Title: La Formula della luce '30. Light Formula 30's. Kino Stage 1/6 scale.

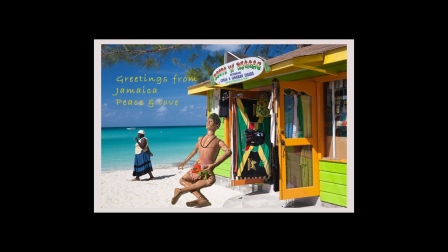[0:04]
Joe è stanco, si è preso una vacanza in Giamaica,
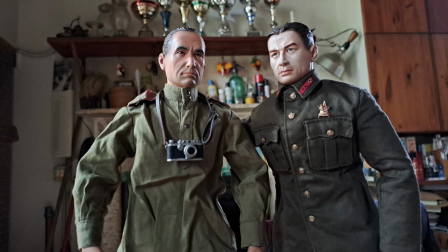[0:08]
ma è venuto a trovarmi il mio maestro del VGIK, Vassili.
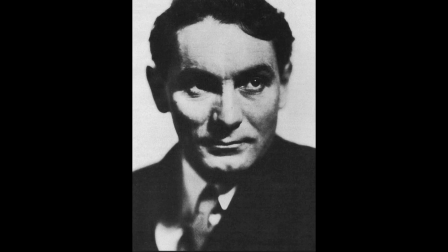[0:14]
Era il 1930, studiavo Pudovkin, aiutavo Werthoff,
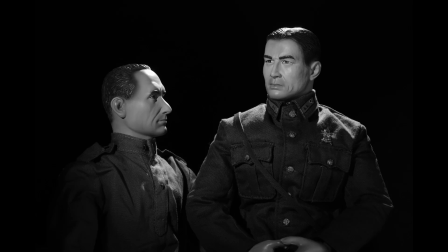[0:20]
ammiravo Eisenstein, ma soprattutto Vassili mi insegnò la formula della luce.
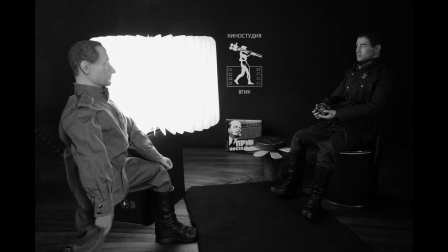[0:27]
Taglio diffusa e controluce.
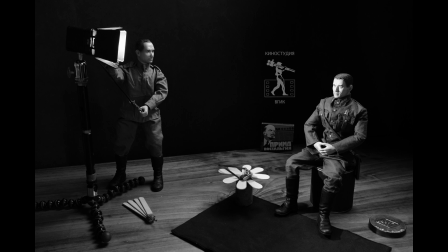[0:30]
La luce di taglio, detta anche luce modellante, era la più importante e di solito la più potente,
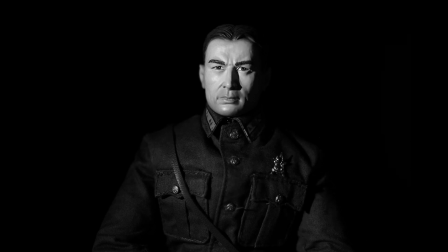[0:38]
discendeva direttamente dalla luce di effetto dell'espressionismo tedesco e serviva a dare una lettura chiara e precisa del soggetto.
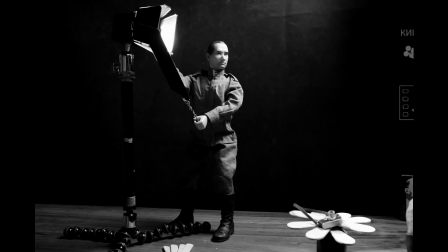[0:48]
Era la luce del personaggio, la luce che lo disegnava e gli conferiva importanza.
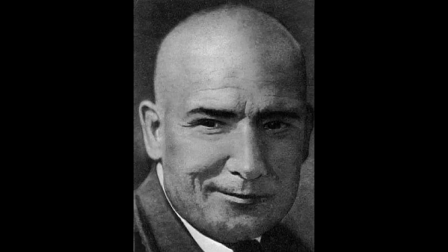[0:55]
La luce diffusa, Anatoly Golovnia, chiamava luce riempiente. Era quella che illuminava l'ambiente, che lo riempiva. La luce diffusa era ed è una luce che tende a rendere piatta l'immagine,
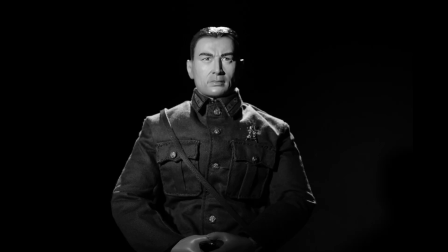[1:12]
laddove la luce di taglio invece tende ad aspessore e profondità ai piani.
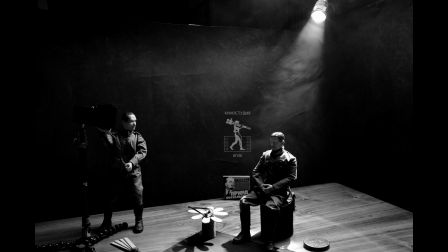[1:19]
Terzo elemento di questo sistema era il controluce, noto anche come luce di contorno,
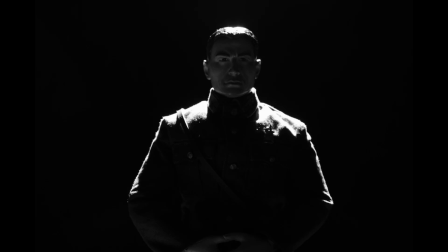[1:27]
una luce posta dietro al personaggio, proveniente di solito dall'alto.
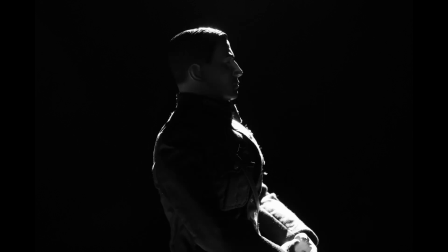[1:31]
Questa particolare illuminazione aveva lo scopo di sagomare il profilo della persona,
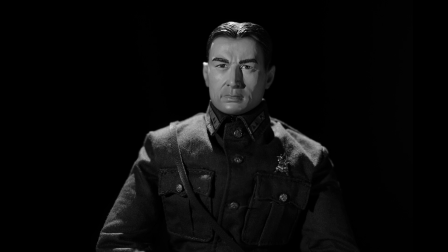[1:38]
creando spesso l'effetto di una piccola ureola attorno ai suoi capelli.